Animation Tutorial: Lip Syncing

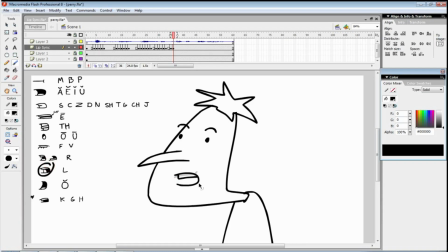Pull L sound. Where is it? Over here. Pull la t plata
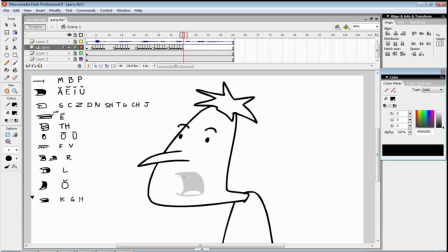platypus would be this one, right? Platypus and S sound. Platypus.
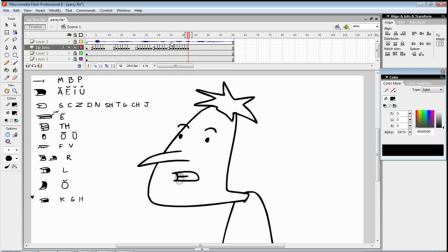Now, like I said before, platypus is this whole wave image, but as we drew, our frames only took up this many frames. So as you can tell, this will probably be too quick.
Platypus.
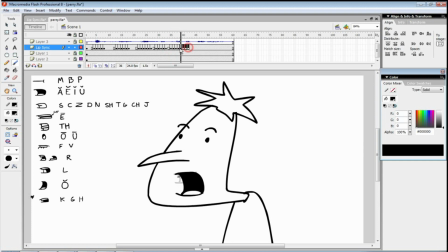Curse you, parry.
That means you'll have to add frames in between these frames because they're too quick. As you practice lip syncing, you'll kind of build an instinct on the timing and how many frames that a certain word will actually occupy.
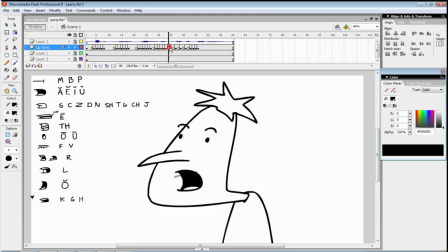Okay, so let's see how this.
Platypus.
So that is a bit better.
Platypus.
So this last part is puss. So the P sound should start around here.
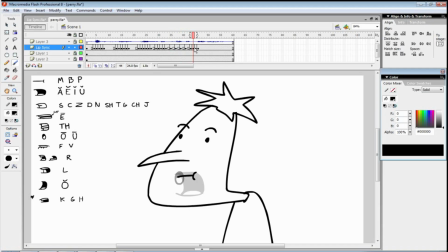So we have pla ta p p. So this shouldn't start until here. Now the O is a bit more extended, so we'll kind of extend them out a bit.
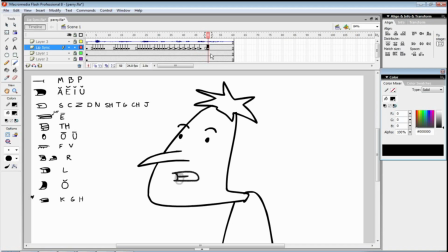Let's extend it another frame out. So that should be better actually.
Platypus. Curse you, parry the platypus.
Notice how the last part again is a bit choppy because we didn't add in between frames. So let's start adding that.
Platypus.
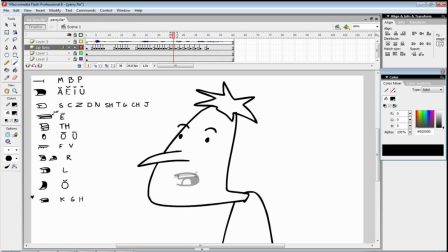Let's add a transition from P to the L sound. Pla. Let's add a transition from L to A. Pla.
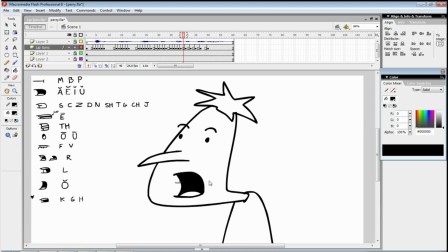T. Pla. Transition from A to T. Pla transition. I'm gonna extend the t sound a bit, so I'm just gonna add another frame of the clenched teeth.
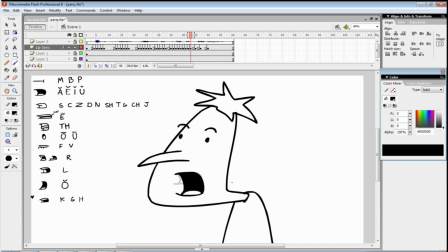Plata. Extend the a. P. I'm gonna add another
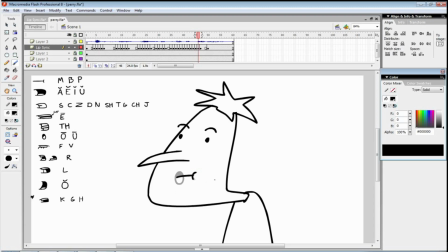Platypus. It's gonna be the same as curse you. We're gonna extend the O a bit by making it smaller and smaller each consecutive frame.
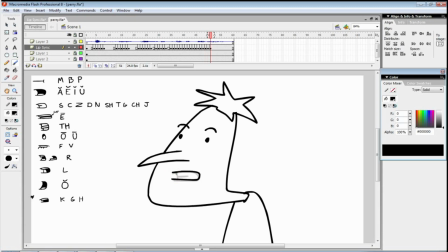Pus. And then we have the S sound, which ends our sentence. So this should be good. The S sound is kind of occupies all of these frames, but you won't have to redraw the S sound over and over for those last 5 or so frames.
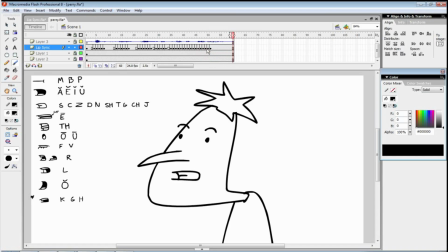I think that should suffice.
Curse you!
Okay, so let's listen to it all.
Curse you, Perry the Platypus!
Yeah, that's good actually. Or we could. I think the S comes a bit too soon, so let's take the S sounds and drag it.
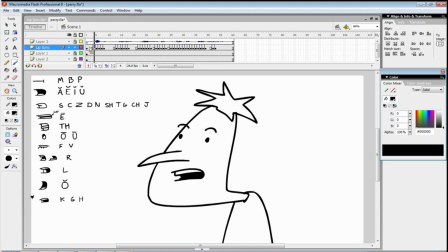Let's say 2 frames out.
Curse you, Perry the Platypus!
That's good. That's great. I think that's good enough.